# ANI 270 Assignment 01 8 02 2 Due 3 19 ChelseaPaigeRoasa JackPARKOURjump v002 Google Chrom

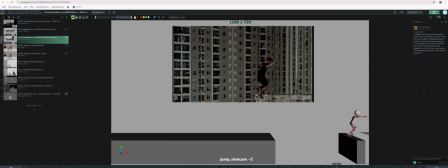[0:05]
Hey Chelsea, how's it going? This is feedback for your animation.
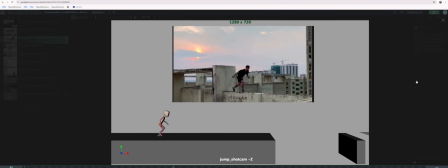[0:10]
I know we spoke about it a little bit in class, but just wanted to give you my thoughts here about what's going on. It looks really great, like I said in class. It's like looks like a lot of good thought and a lot of good posing went into this.
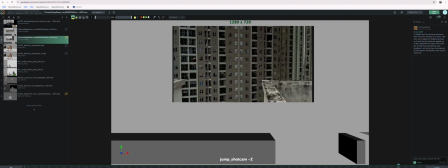[0:27]
So, but let me start going through it with a fine tooth comb. This is v002, of course, and we'll see what my thoughts are.
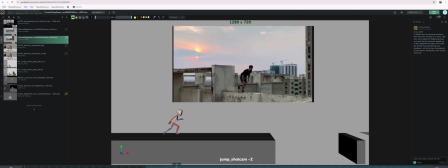[0:38]
So yeah, I know we had talked a little bit about doing like some shorter, smaller steps and then getting bigger. I think like on some of these poses, I love what you have going on. Like this is a great dynamic run pose that you have going on here.
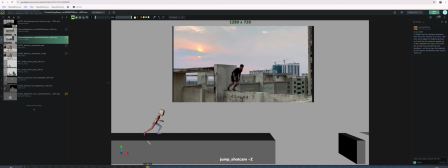[0:58]
I think maybe this one may be a little bit more appropriate to the end. Yeah, but this is cool because this is going to give you an opportunity to kind of do a type of walk cycle.
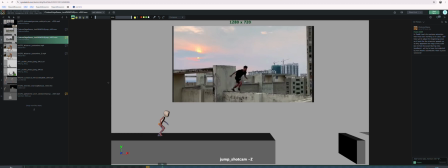[1:12]
It's a run cycle, but basically it's not entirely different from a walk cycle. And then it's going to give you the opportunity to kind of alter it through the course of its progression, which I think it's a really fantastic exercise for you to do.
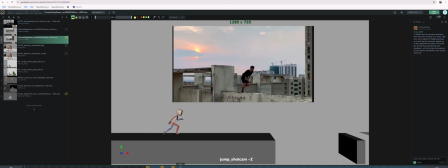[1:30]
So it looks like, more or less we have the same kind of repetition of poses here, which is fine. But I'm just going to talk about those poses. Maybe it's not a repetition. No, I'm guessing that looks sort of the same, which is cool.
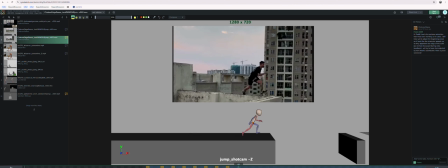[1:49]
That's fine. So I'll just take a look at like these two poses
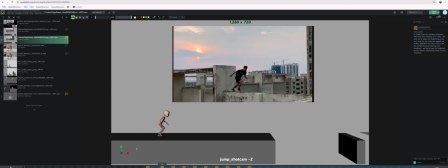[1:57]
because I think we already kind of talked about how I would hope that they would advance. I think if you're doing a run like this, so maybe it's not entirely true in this pose.
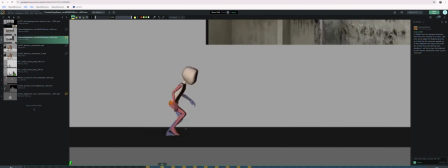[2:09]
Okay, let me collect my thoughts. So the first thing I would say is if you're doing a run, this passing pose looks a little bit a little too passive, a passive passing pose. How about that? And I think I'm feeling that maybe from the red
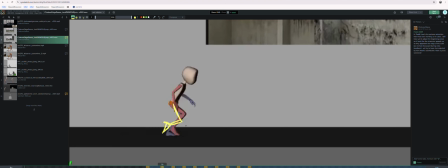[2:27]
leg should maybe, that foot maybe needs to be a little bit more back. This is not the right drawing. So instead of showing you what not to do, maybe, I think if you're running, like I know when I said when you're walking,
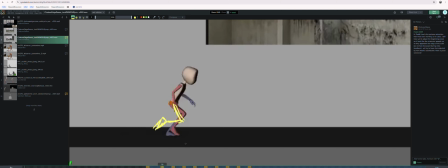[2:44]
the foot kind of doesn't come far up off the ground. I think when you're running, you will pull your feet up a little bit more off the ground. It will be a little bit more dynamic because
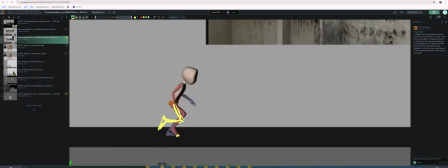[2:58]
the character's putting like a little more energy into how they're locomoting. I think maybe even like it's going to be a little bit more appropriate to get the heel up here.
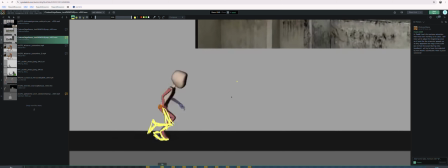[3:14]
Your character, your character does feel like maybe they're like a little bit
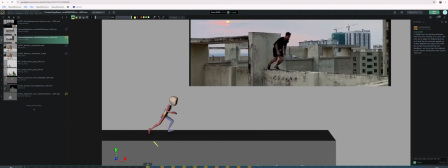[3:20]
squatted down, and I think that you're seeing that from your reference, which is fine. But as the character starts to get into this walk cycle, I think they're gonna like this pose feels
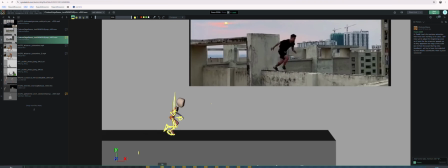[3:36]
kind of balanced, like their weight and center of gravity would be almost like straight down. They feel like they're in balance, and I feel like maybe as they run farther and farther, this kind of center area is gonna push out further.
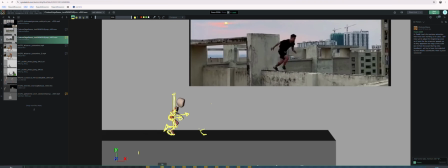[3:55]
So it's like they're gonna be like leaning a little bit more forward as the run progresses. And I know that we talked about like the gait getting a little farther. This is, again, I'm probably crafting a horrible drawing here. It's ill-conceived.